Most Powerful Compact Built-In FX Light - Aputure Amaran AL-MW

It was a day just like today. We just so happen to have the brand new Aputure AL MW, which what does that stand for? I would love to know. Leave it in the comments. It's their brand new light that just launched today, so I'll have a link down below in the description. We're not paid to say any of this stuff, but they did provide the light, so I can't complain with that. I'm going to tell you guys a little bit about my hands-on impressions from spending the last half hour kind of looking, diving into all the different settings and what it's capable of doing. One of the big things, obviously, is you can hook this onto your cameras. You can use it as a great light to light the scene, light the person. And now, of course, if you want three-point light and all the technical side of things, you're going to probably want more lights than just this one right here. But just to paint an idea, if you're out on location, especially for documentary filmmakers, behind-the-scene filmmakers where you don't have a whole crew, this is going to be an awesome light to get great video with great lighting. So I'm going to go ahead and power on the light. One of my favorite things about what this is capable of is It already has presets of different effect shots. So it has five different ones I'm gonna go ahead and read them to you guys. It can mimic a television It can mimic lightning, fault the bulb for the people that like doing horror films, fireworks, and paparazzi So paparazzi meaning a lot of like flash photography So I want to show you guys what those different settings look like just so you can see if this is something that
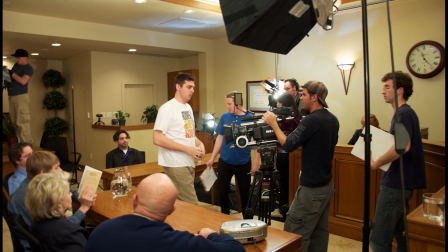79s
you're interested in But a lot of times especially when I was going to film school We had to try and create a lot of different kind of settings such
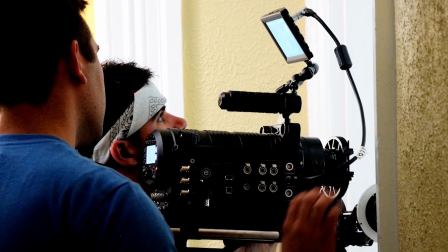86s
as a television you had to do with other lights And I was always a little bit tricky people at aperture they are filmmakers So they have it come dialed in kind of they do have it dialed in as far as trying to get the best settings possible I'm going to show you guys just a flickering television and I'm going to go ahead and put on a CTB full color temperature blue I'm gonna go ahead and I'm gonna pop this off and it fits all snugly in here generally speaking televisions they
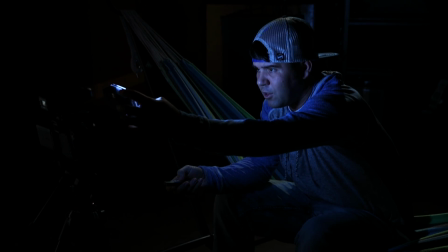113s
are they can often be I'm kind of a bluer tone traditionally if you're filming something like people watching television you're going to use more than just this light
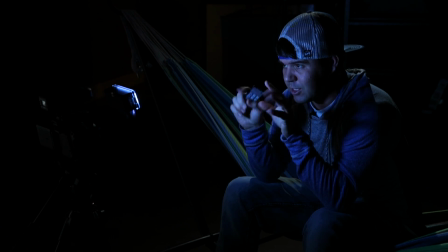121s
but you guys can see the light itself is on top of the camera lens which isn't the safest place for it but I want you guys to see how the flickering how it actually looks like I'm watching television so you can say I'm here watching horror film just like that or the flickering it sets it and makes it feel real and organic compared if it was just a light and nothing was actually changing actually feels like things are
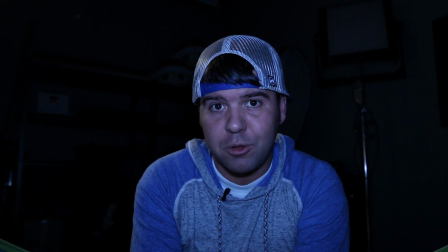145s
changing on the television so I can change that color temperature blue with like a half color temperature blue so won't be as blue as what you're seeing right now or can even make it to color temperature orange because of the gels that are included I'm gonna go ahead and set it to fireworks wait
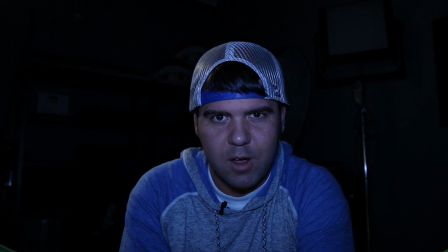160s
for it wait for it so I'm there watching fireworks and if I was doing this for real like on a set I wouldn't have this right
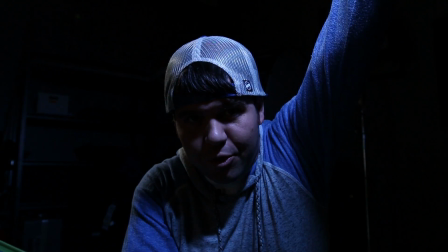168s
in front of me I'd actually have someone standing up up here holding the light and I'd be looking up but you can see it mimics very
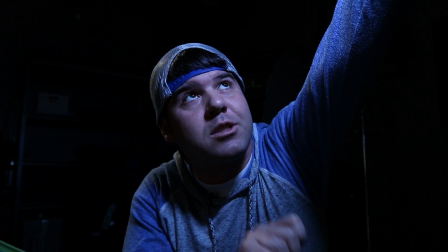176s
similar to what fireworks look like as far as it's completely black and also they get super bright and they slowly dim down and then this is kind
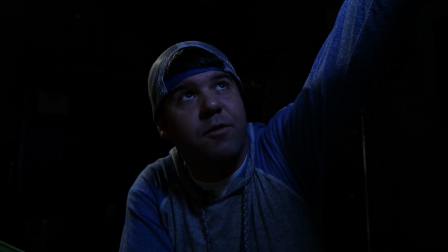185s
of random whereas sometimes the fireworks will go off a little bit faster back to back so it's not
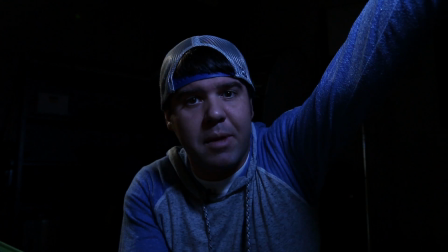189s
completely programmable which is awesome because it makes it feel organic and real.
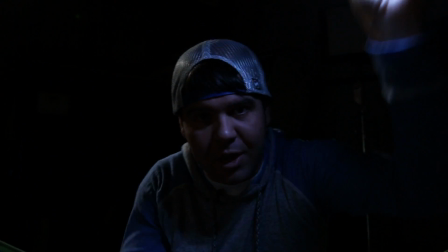195s
So once again, I have all the lights turned off. This is all being lit by this light. I do have a little light in the background, which is my essentially my backlight.
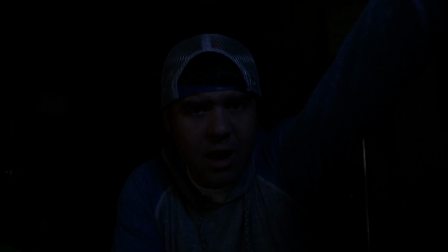202s
I'm going to turn that off just so you guys can see there's now no lights whatsoever with the exception of this light right here.
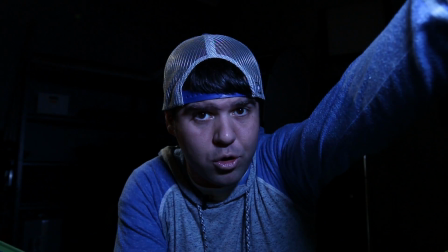208s
Go ahead and turn on that backlight because backlight always makes things look a little bit better. It makes me pop a little bit more. So now the next thing that I want to show you guys is lightning.